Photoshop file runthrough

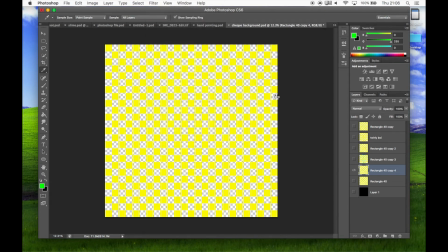I think it's distort polar coordinates. Yeah. There you go. And the polar coordinates does this, but we need it in the whole bit there. So
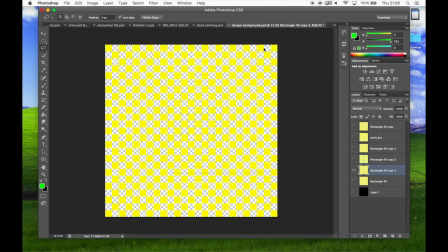distort polar coordinates. There we go. So that then makes this tunnel, and then to get this, I just filled in some of the squares blue just to add a bit of interest to it, to be honest. So yeah, you go from that to that,
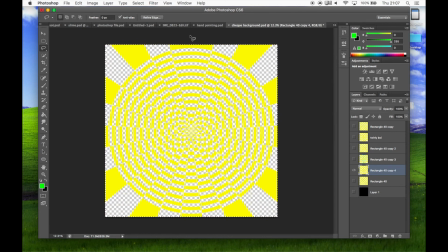just with polar coordinates. I'd never used it before as a filter, but it turned out to be really cool.
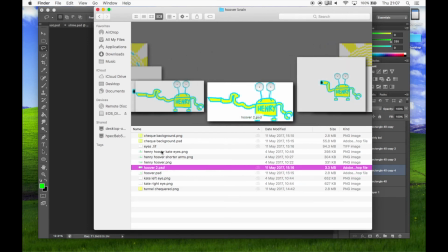So the Hoover was just drawn basically how everything else has been drawn, and then I just copied the eyes out of the document with Kate.
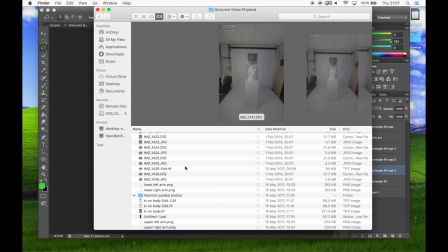So that one was pretty easy. Making the physical one, there is a post about that.
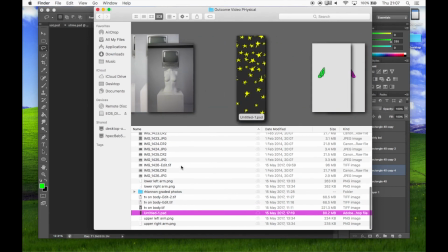You can check that out anyway. That's all on there.
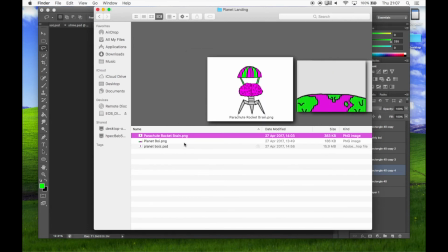The planet landing, this is a deleted scene. Originally, the brain flew out of Kate's head and landed on a planet, but I decided against that in the end, because it didn't fit with the story in quotation marks.
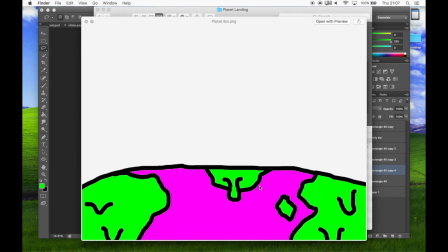But yeah, this was just drawn pretty normally. Yeah, same style as everything else.
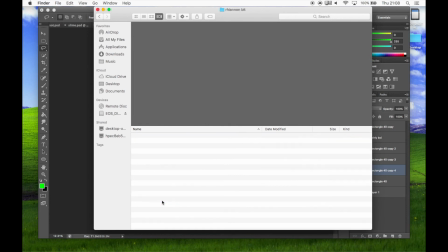I think that's everything. Yeah.
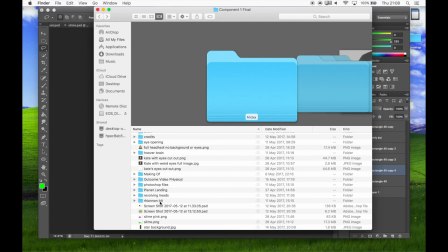There's a lot of deleted files in here.
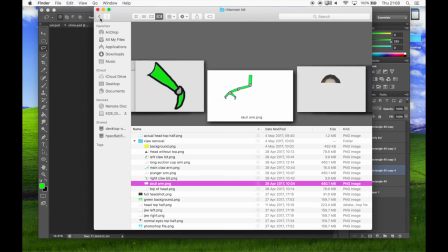Yeah, there was a lot of stuff where I did it and I was like, that doesn't work, or that doesn't exactly fit.
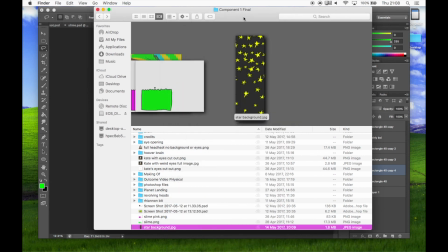So even at the end, I created this star background for the scene where the rocket flies out of Kate's head, because I didn't like the fact that it was just a static background. So like 10 minutes in Photoshop, just put together all these stars.
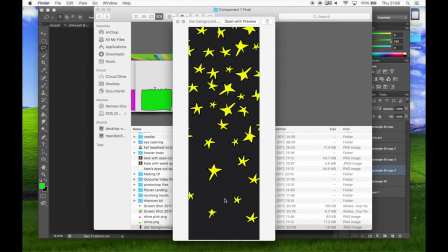It's like a bit more sparse at the bottom, and then it gets more packed at the top as the rocket flies up into space, which I thought was pretty cool.
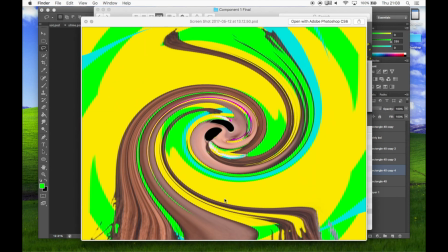Yeah, like there's some more experimenting with backgrounds and stuff.
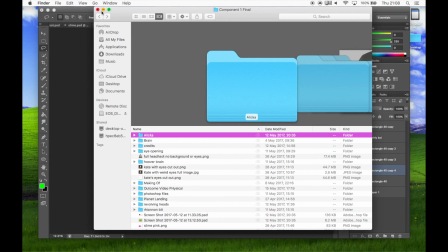But yeah, I think that's just about everything. That's all the Photoshop files I can find. So thank you very much for watching.
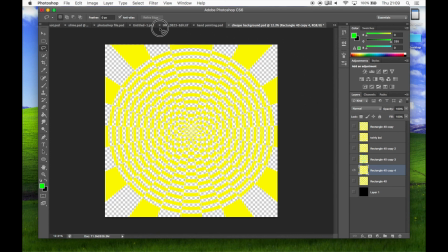If you need anything else, if you want to know more about a particular file or something, maybe pop it in the comments section, and I'll do that. Cool. Right. If you haven't seen the other file, you can go and look at the Final Cut file, and that should be pretty interesting.
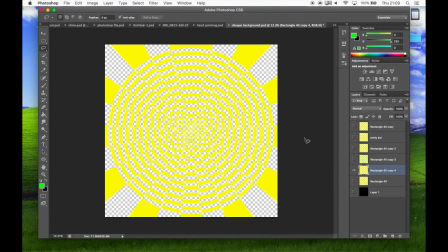Cool. We'll see you next time.